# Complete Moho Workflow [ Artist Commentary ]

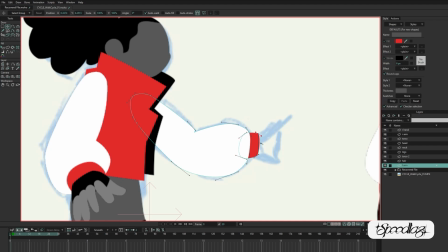8:13 Some people might build this out of two shapes and try and give themselves a circle in the center, a nice fulcrum in the center, or I guess a hinge, but I really like that Moho gives you the chance to create a more organic bend, so that's what I was going for here.
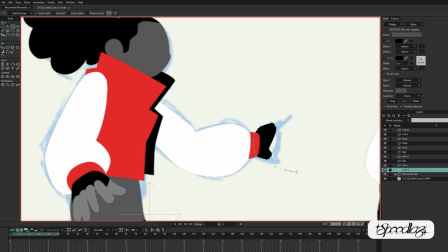Illustrating the hand. I remember not being totally sure how I was going to do this, like if I was going to have the hand a little bit at an angle or a little bit of a profile,
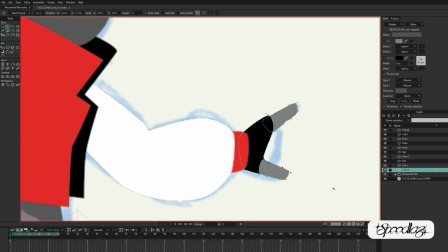8:46 but this was kind of a nice start.
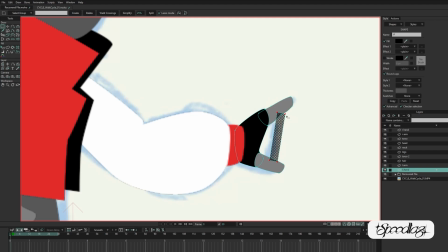8:52 I like this shape. I like the shape of these kind of thick fingers from this side, kind of have a nice look.
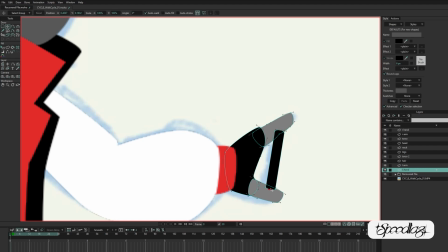8:59 So building out the phone that she's holding. In case you haven't picked up on it, this is like my character. She's walking in a dark environment, so this is her holding up her phone as a flashlight. It's kind of building a little illusions to the other fingers in there.
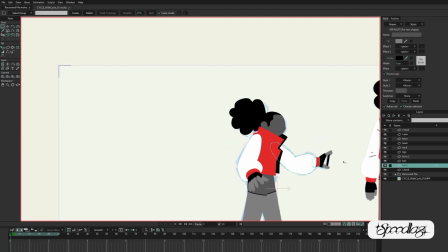9:23 Copying and pasting the other fingers where I can.
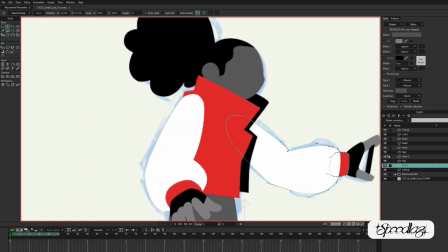Adding some detail here and there. Like I play a little bit with like adding
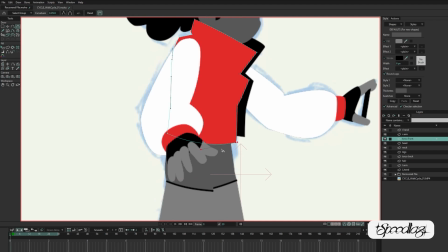9:49 complication to the shape of certain objects, like making it feel a little bit more
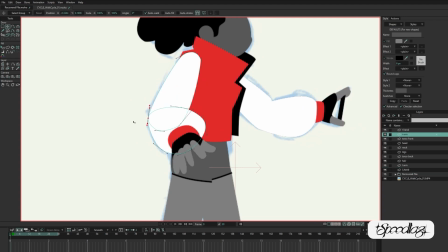9:56 broken, a little less pristine. Vector has such a clean quality to it, so I'm always kind of seeing if I can like break little chunks out of it, if I can add a little bit more interest where shapes intersect.
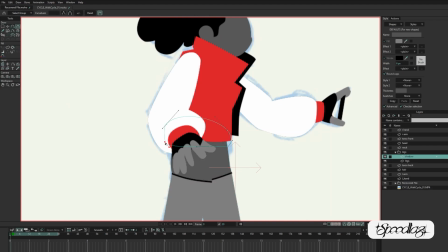10:08 So now I'm just kind of I'm always keeping that in mind, but I'm definitely starting to make those decisions at this point.
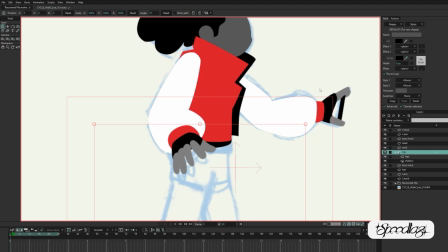10:17 Now I'm starting to play with the masking, so this is where the fact that I saved them onto different layers helped.
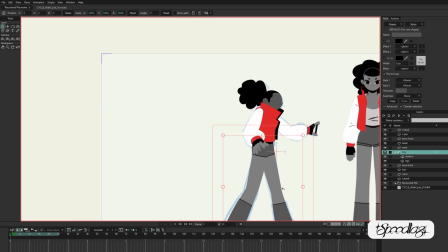10:23 I know I break out even more. So here I have both legs as masking out the shadow from underneath the jacket.
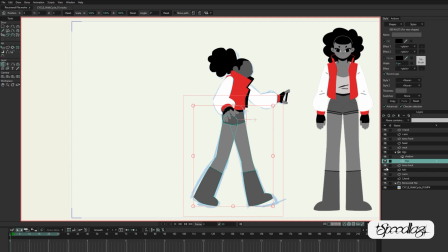10:31 I know I eventually end up breaking that out.
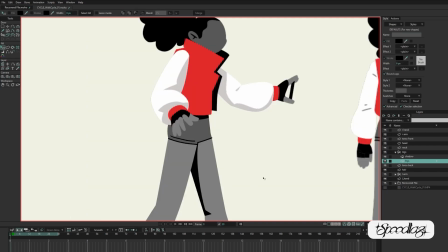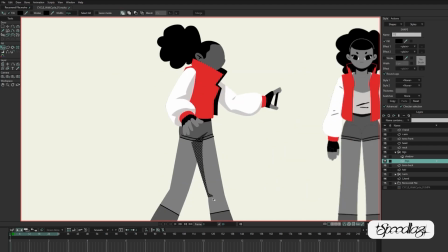10:40 So yeah, adding some shadows in here. These are shadows that I will probably not try and rig too much.
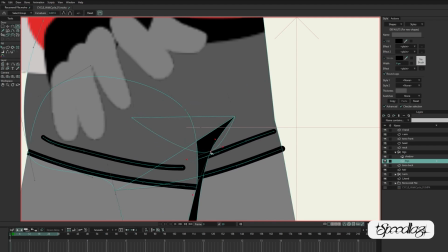10:52 I actually would prefer to almost just go back in and keyframe them manually. Some cases I'll be able to parent them to the rig, but really I'm just kind of thinking at this point, like, okay, I'll just go in, I'll do my basic animation,
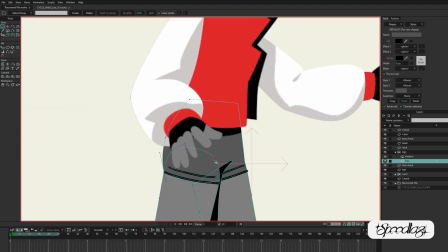11:07 and then I'll move these shadows around to make them look good in the final version.
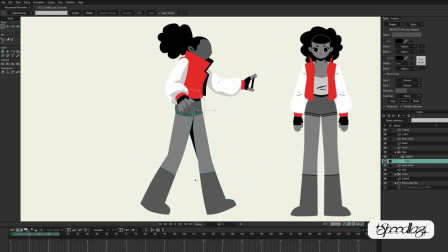Again, just kind of adjusting my proportions. Things are looking pretty close to right at this point.
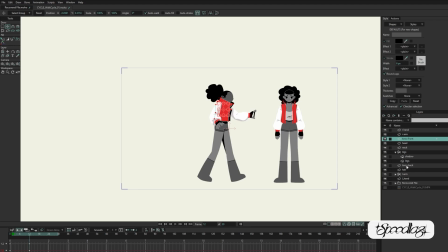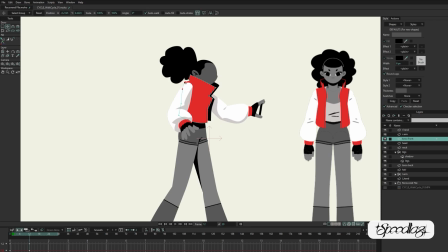11:35 I always kind of end up trying to offset the amount of visual weight of a character,
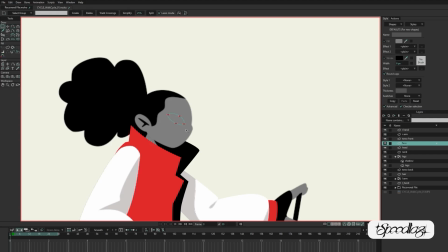11:43 so her jacket actually feels like it would take up more visual weight, but because it's bright red and it's her torso, but I end up usually kind of shrinking that.
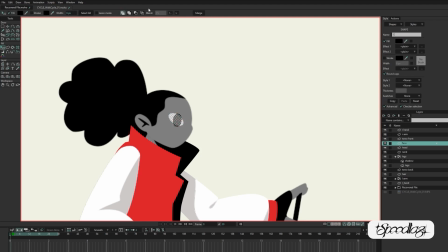11:55 Here I'm going for the eye shape, and I'm really glad that I had the reference on the other side of the screen because it helped me not overthink this, because there's a million different ways to do an eye, and I'm always struggling a little bit with like how much
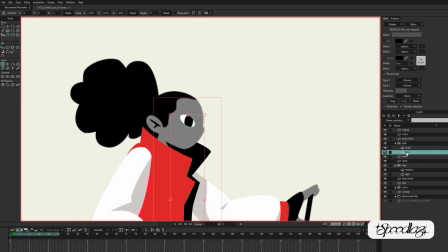12:10 to simplify or how much to add complexity to an eye design,
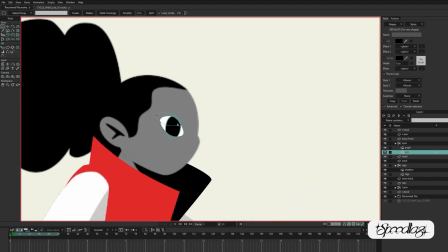12:15 but I really liked what I have in my reference image, so I just tried not to stray from it too much.